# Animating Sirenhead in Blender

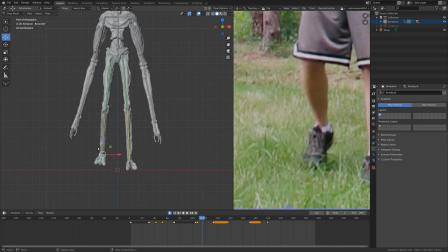12:36 And right here, we want it to be, once again, up a little bit.
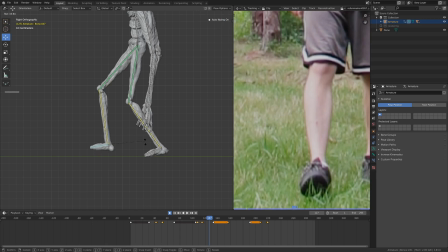12:45 And then it plants, but before it plants, the foot is facing the other way, so it goes heel and then toe.
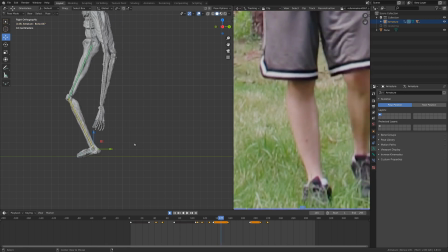12:53 Nice.
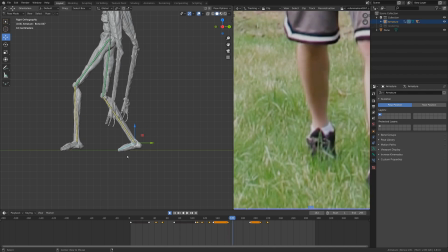12:56 And if you do animation in layers like this, and with reference like this, you really get some nice stuff.
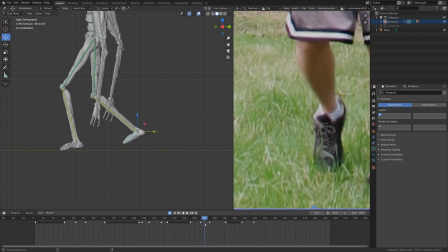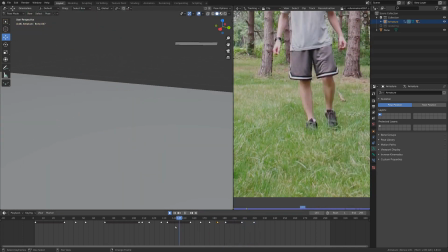13:16 And then you can see we've got our little heel animation there that we put in, and that is pretty good.
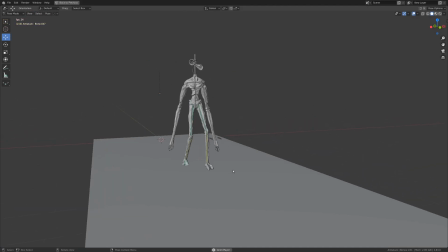13:25 Now if we take a look at this animation, play it back, one foot looks great and the other looks really lame.
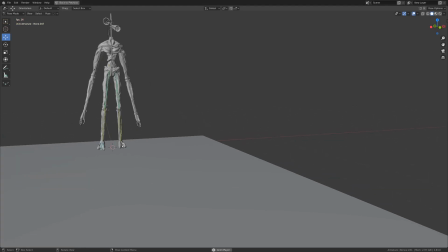13:31 So we're going to work on the other foot now.
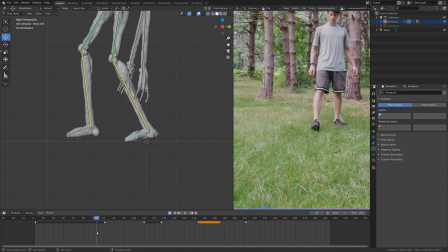13:35 So once again, from the top, I'll probably time-lapse this so you don't have to watch the whole thing,
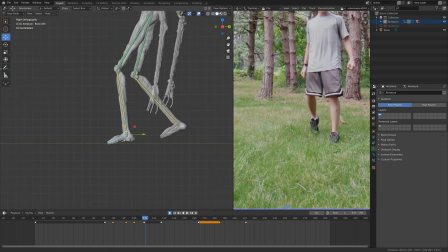13:41 but starting with the right foot now, or the left foot, depending on how you look at it.
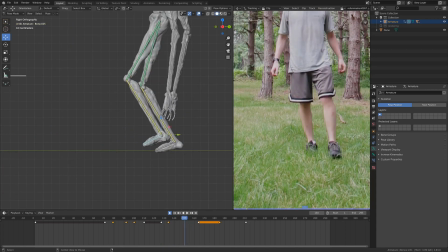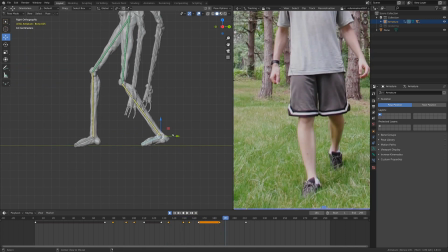13:51 And I haven't really thought about it before, but this is when the grid with Blender really comes in handy.
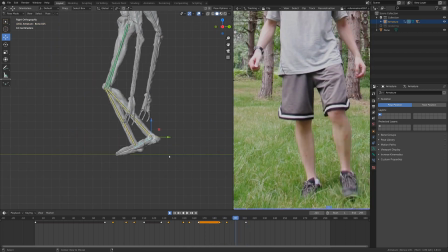13:56 So you can see increments pretty nicely.
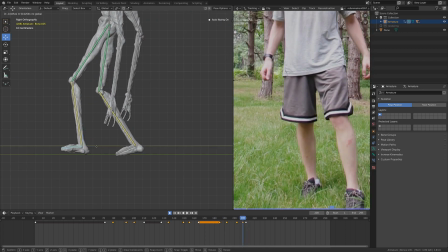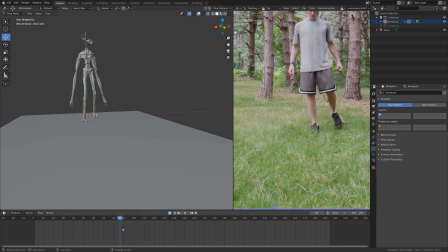14:05 So, I've got both of the feet working now. As you can see, if I scrub through here, looks like they're walking.
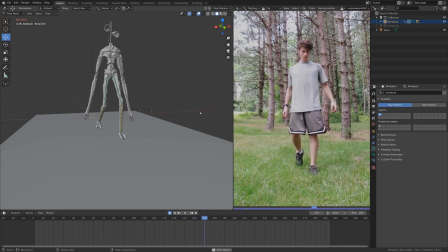14:13 Very nice. And I was keeping in mind, as I was doing my reference footage, that this is a very big creature and would probably move a little bit slow. So I'm just going to hang on to that, and that might even add a little bit more suspense in the animation.
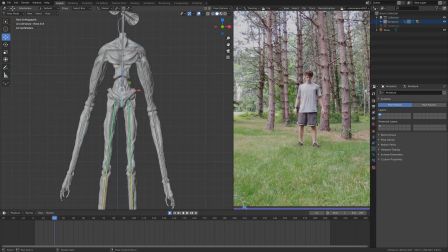14:25 So now, if we want to keep working with the lower body, to finish off here, what I'm going to do is the hip bone area.
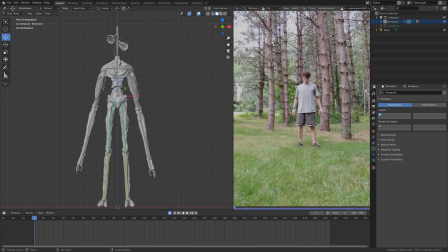14:31 And this, you can't really see in the reference animation just because I'm wearing such a long shirt,
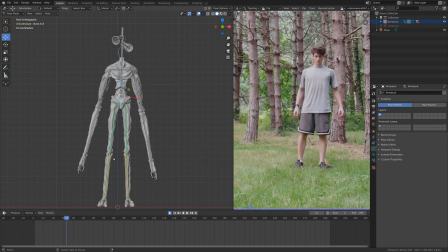14:35 but if you think about it, it's probably going to be when it's resting on one leg,
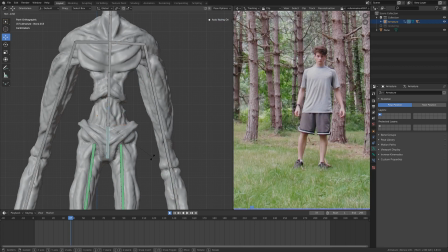14:42 just making it so that this, if you think about this kind of supporting the body, it'll probably be going like this a little bit to the side.
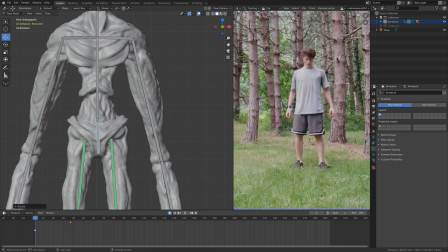14:50 Not quite that much. A little bit goes a really long way here in this case. But at the start again, if we zero that out,
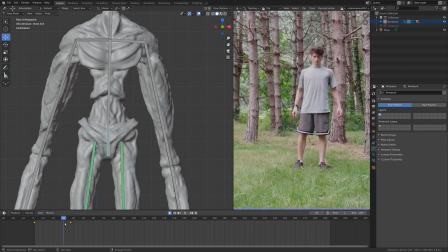14:59 Alt R will zero it out. And then just some very subtle stuff going on.
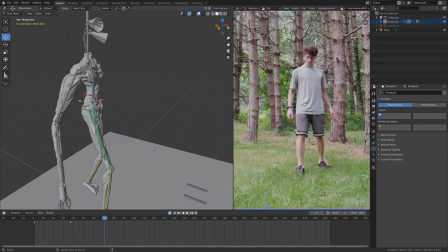15:04 Also, when you're in a pose where the leg is forwards, probably the hip bone would be rotated.
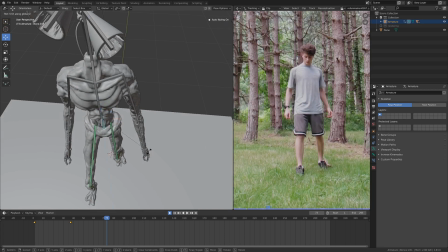15:10 So just think about that as well. I'm going to go RZ to rotate that a little here. And there we go. Very nice.
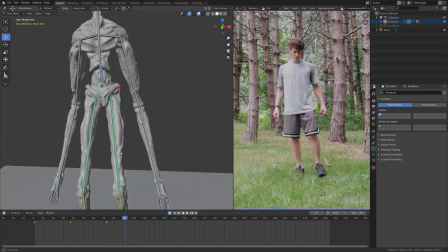15:20 And now when it's the other way, in the mid pose, when all the weight is resting on this leg,
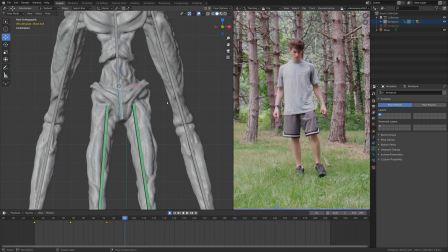15:26 I'm just going to go into front view and rotate it back the other way. If we go Alt R, once again, that'll reset the rotation.
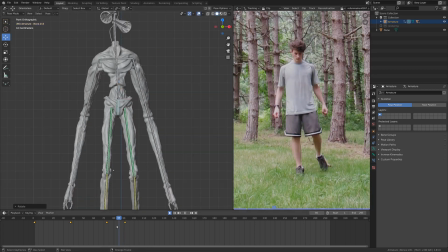15:34 And something like that is probably good.
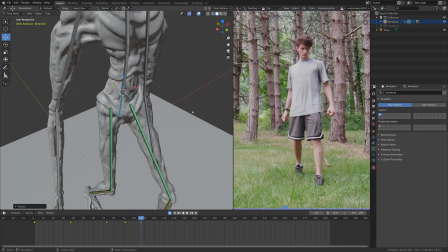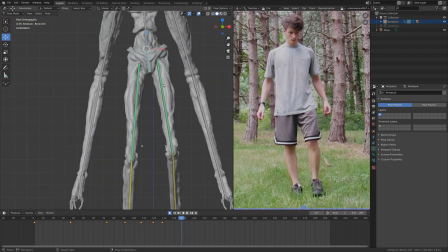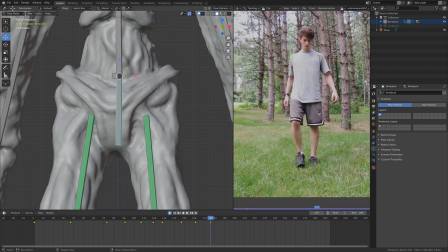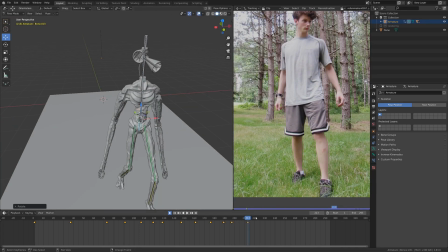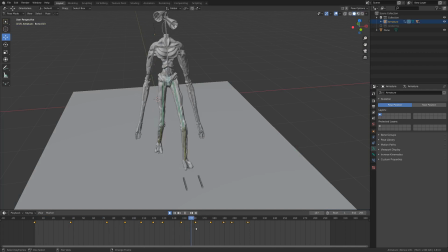15:59 Alright, we have a nice little ambling walk cycle going on here. And right now this doesn't look super realistic, and it probably could use a little bit more polish.
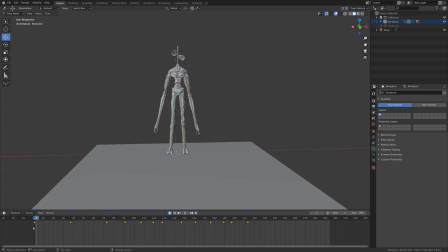16:08 The main reason why it doesn't look realistic is just because the arms are completely stiff, and they're not reacting to anything that the weight is doing. And in the next tutorial, I'll probably go over the upper half of the body, and a lot of what we'll do there will really sell the realism.
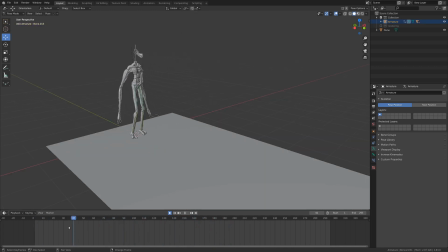16:23 If you feel like animating this model yourself, there's a link in the description that has the download for it on my Gumroad. And this is priced for $1 just because the file size is too large to be free. But if you use the discount code BOI, B-O-I, at checkout, then you can get it for free.